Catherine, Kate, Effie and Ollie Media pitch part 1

Hi, I'm Catherine. I'm Kate. I'm Edie. I'm Olly. This is Alfredo Filming Kit. This is a line map for our original ideas and we had various different ideas which were thrown in to come to our one that we have today. We did have the idea of going to an abandoned house but we couldn't find an abandoned house so we would set it there. We had lots of ideas for our film title. We've researched into popular names and stuff like that. We came to one now which is called The Shadows. Our narrative is we have two teenage girls who are walking together through fields. They go to take a photo on their phone and in the background they can see Ollie who's going to be all dressed in black and wearing a balaclava so they get scared, drop the phone. And there's a chase through fields over a bridge into woods and in the woods we get split up and one of the girls is calling for the other one and then Ollie comes up behind and the phone rings and it's like linking back to the beginning of the opening.
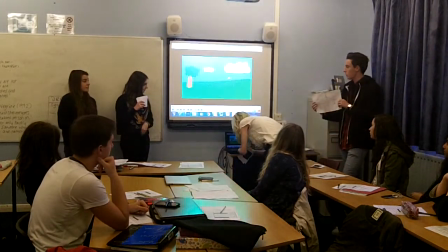96s
The storyboard, this is just a rough copy of our storyboard, but Catherine's own now is just an animated version of this.
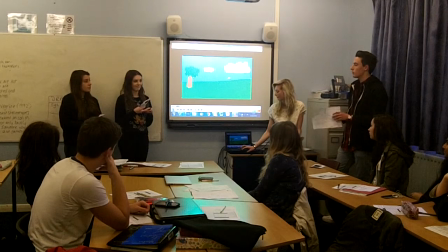104s
So it starts with an opening shot of the open field, just to gather where it will be taking place.
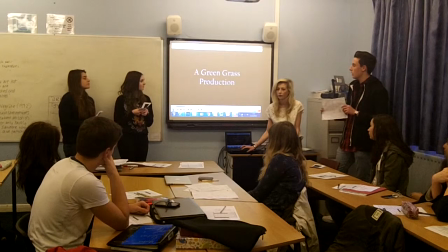113s
It then slides across with our production name showing. Over the top of this we hear a conversation between Kate and Catherine, organising the walk, sort of setting the story for our introduction.
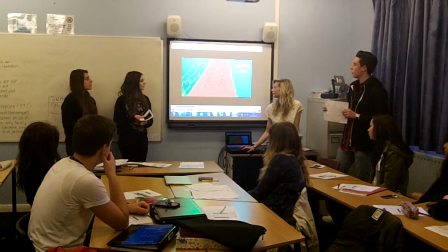130s
It then cuts to the walk with titles rolling and just seeing who's in the actual film. This one shows a two-shot over the shoulder of Kate and Catherine continuing their walk.
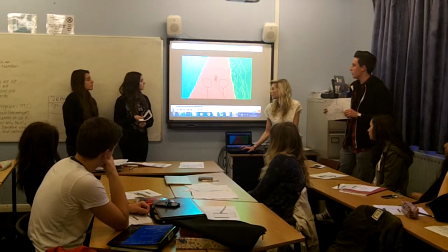143s
Another two-shot of Kate and Catherine. There's the picture with me in the background.
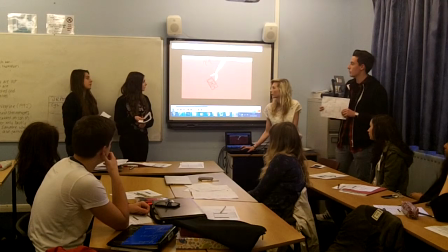149s
This picture shows me picking up the smartphone with Kate and Catherine running into the distance, showing that they're scared and that I will be pursuing them. A close-up of Kate and Catherine running, sort of gathering pace. I'm closely pursuing them now.
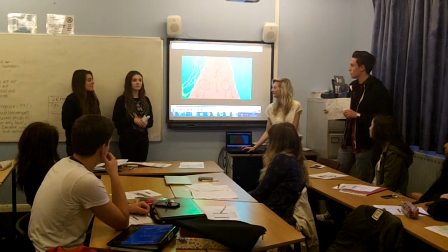166s
this is a shot of Kate and Catherine running towards the camera with me eagerly chasing behind them it then switches and I'm running forwards and again chasing Kate and Catherine
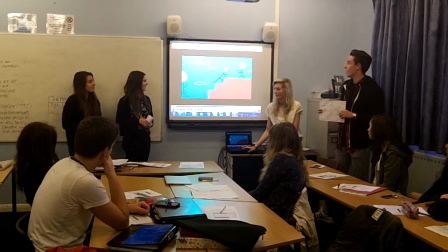178s
Catherine then trips up the stairs with Kate helping her up the stairs slowing them down with me getting close to them over the bridge and nearing the woods in which the main bit of the chase will take place the two at the front there Kate and Catherine jumping over the fence with me chasing them again,
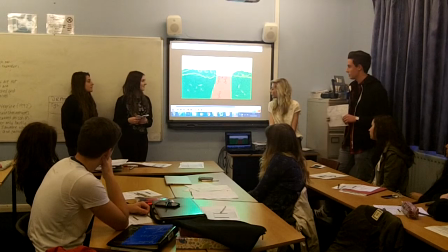198s
like chasing, and into the woods where Kate, oh no, sorry, Catherine will verge in another direction to Kate, splitting the two up with me following them.
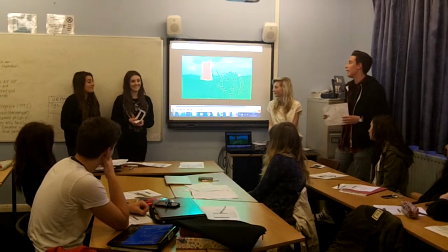210s
Catherine disappears and Kate is looking for help, shouting Catherine with me lurking in the background behind the tree. I then follow Kate, walk up to her and the phone that I picked up at the beginning begins to ring again
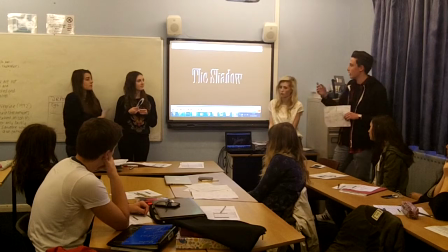228s
and she turns round very slowly and then the end is there.